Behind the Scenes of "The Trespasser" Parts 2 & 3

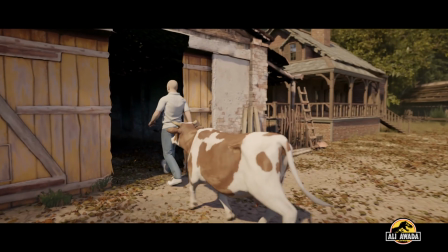(0:08)
Part 3 finally uploaded, the Trespasser trilogy finally comes to a close, and I would like to share a glimpse of what went into making this trilogy,
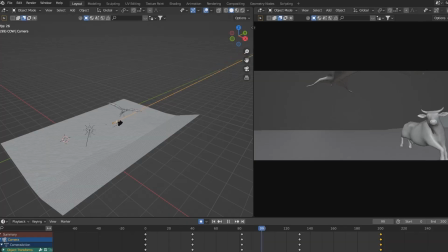(0:16)
including story outline, Blender animation, cinematography, as well as filmmaking principles and concepts,
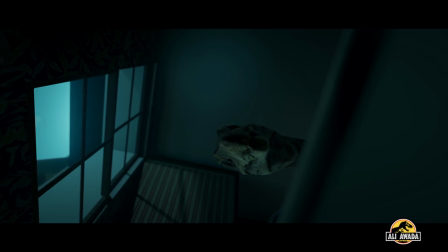(0:23)
specifically horror filmmaking. Let's get into it.
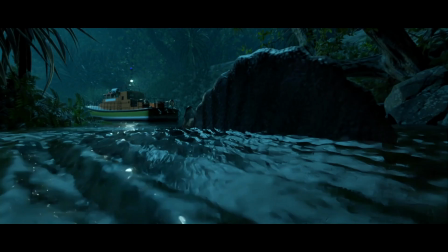(0:29)
How I generally go about making these episodes is I begin with writing
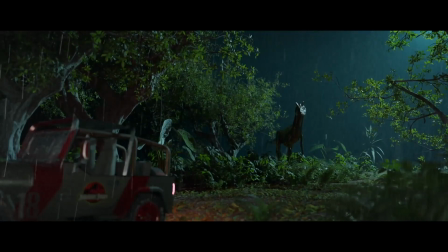(0:34)
several shots that I think would be cool into my notes app on my phone. This is a relatively slow process, as most creatives know.
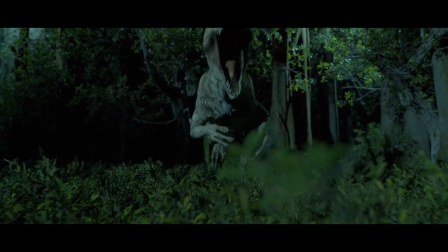(0:43)
Ideas don't just come flooding into one's mind at will. It takes time and it takes inspiration.
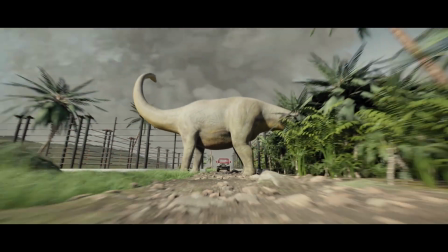(0:49)
Ideas could come from anywhere. Once I have the basic story outline in mind,
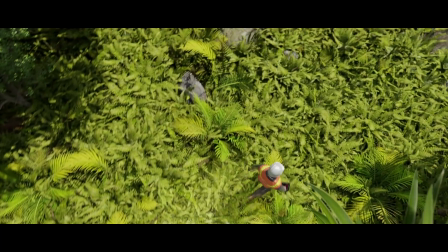(0:54)
I wanted to capture the same level of suspense and anticipation that I experienced in some of my favorite horror movies,
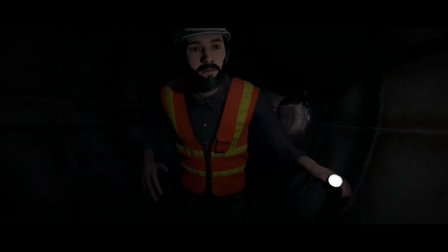(1:02)
specifically home invasion films. The obvious inspirations come from the films No One Will Save You, A Quiet Place,
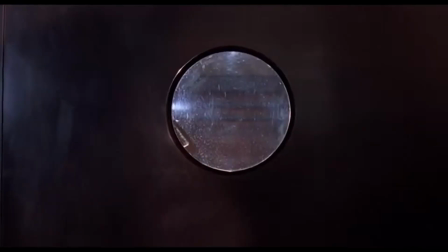(1:10)
Signs, and of course the raptor kitchen scene from the original Jurassic Park.
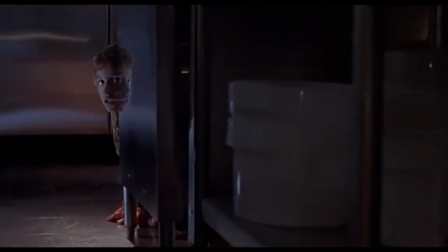(1:15)
I remember the first time I watched that scene, I was absolutely invested in Tim and Lex, and I thought the build-up to the raptors was intense. I have had a huge amount of comments on my previous videos requesting to see raptors.
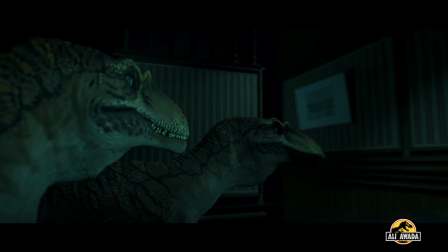(1:29)
I've had a few ideas in the past, putting the raptors in an enclosure in Jurassic Park and have them causing havoc. But then I remembered the feeling the kitchen scene gave me, and I said, no, if I'm going to introduce these guys,
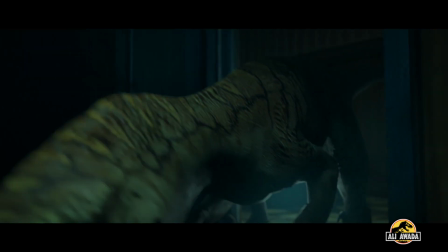(1:42)
it's going to be in the same vein as the original movie, stalking our protagonist in a man-made setting,
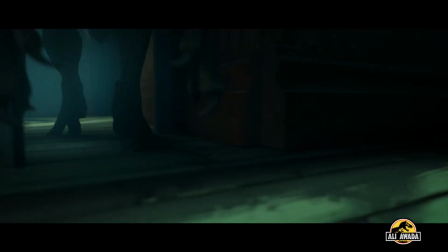(1:49)
playing cat and mouse. Let's go back to part 2.
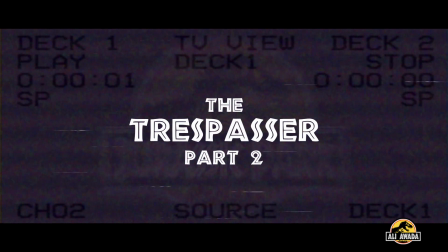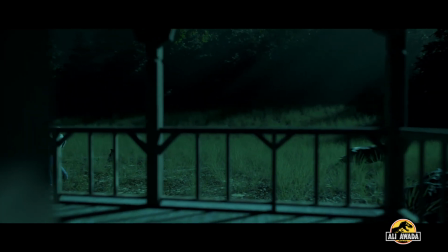(2:06)
The pterosaur has appeared in front of our farmer, who is fearlessly firing rounds at this creature.
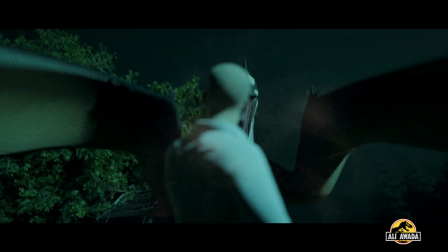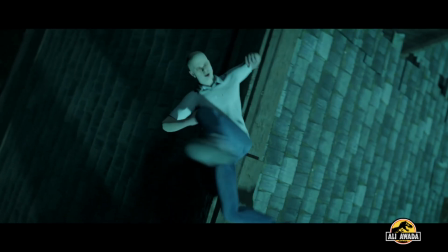(2:19)
In response, he is flung onto the house's roof.
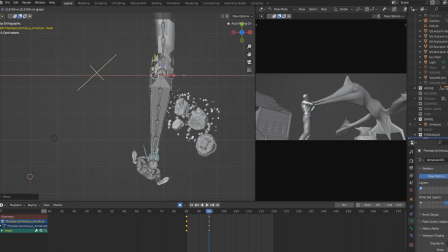(2:26)
I think this was one of the slower animations to create. It's normally the case that when there's a good amount of action on screen,
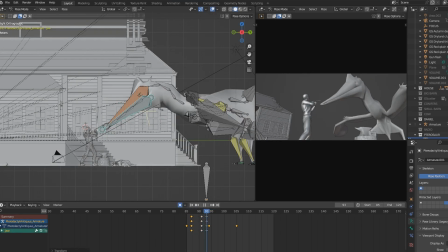(2:33)
animating said action takes much longer than the slower, longer, more suspenseful shots.
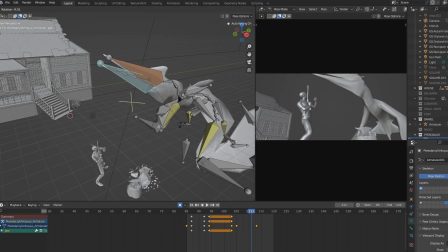(2:39)
This is because timing needs to be perfected.
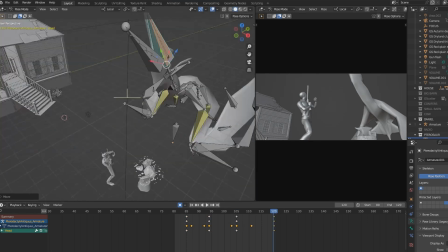(2:42)
The animation is time-consuming and tedious, literally honing things frame by frame, attempting to get the physics correct.
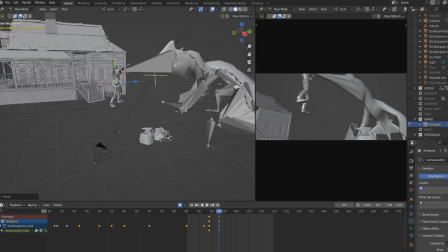(2:51)
But at the end of the day, if I'm not 100% happy with a certain animation, I turn to the animator's best friend, motion blur.
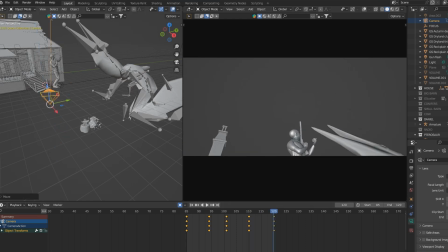(2:59)
The faster things move, the less detail is required.
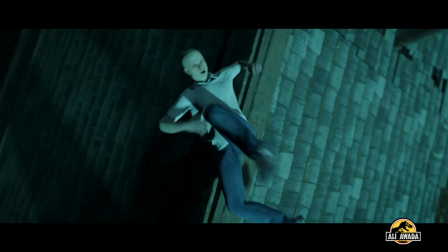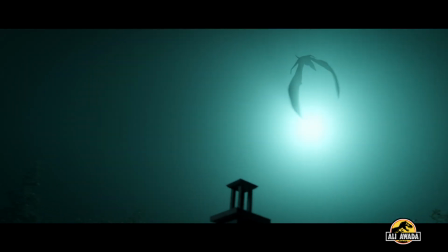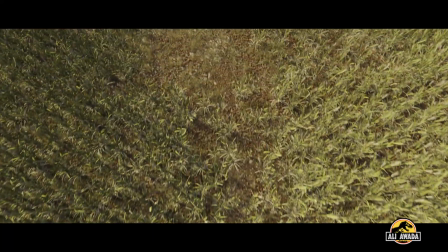(3:16)
Since our cow made a run for it at the beginning of the episode, she now finds herself out in a field.
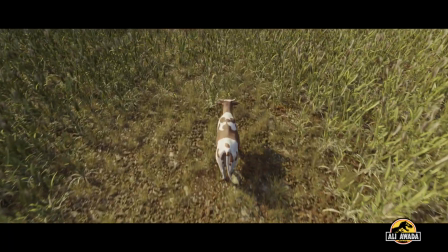(3:21)
The crop field was made of 3 types of plants, and these assets were scattered across a plane,
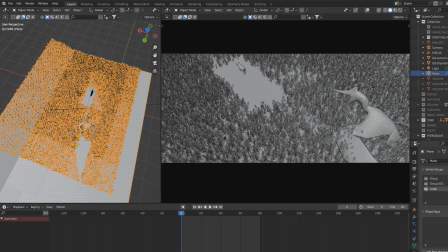(3:27)
with variations in scale and rotation to get a huge level of randomness in the field, looking like something you'd see in real life.
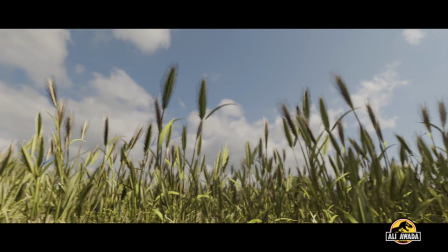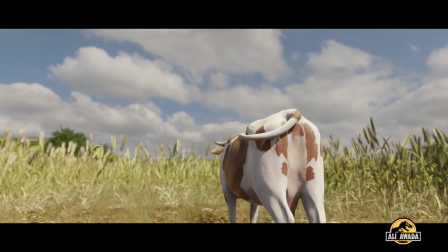(3:43)
For this sequence, I thought it would be best to have most of this episode take place from the perspective of the cow.
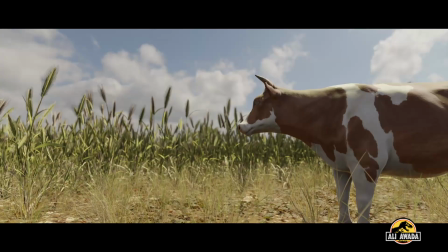(3:50)
I hoped that it would be tense enough to root for an animal as it tries to escape from danger.
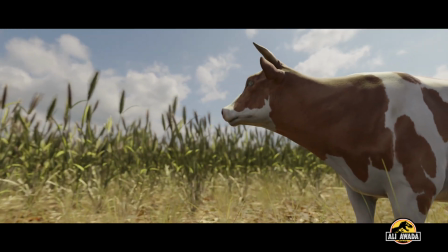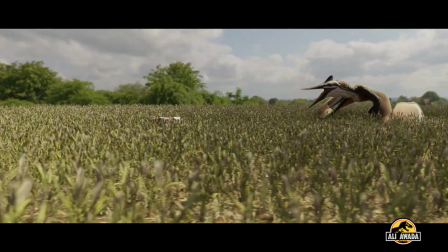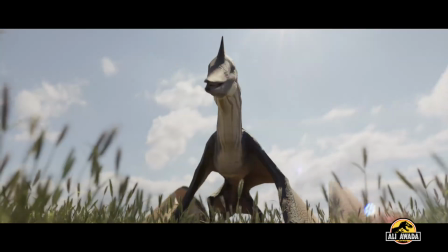(4:10)
For the crop field chase, I ran into some difficulty trying to find the best ways to shoot this sequence.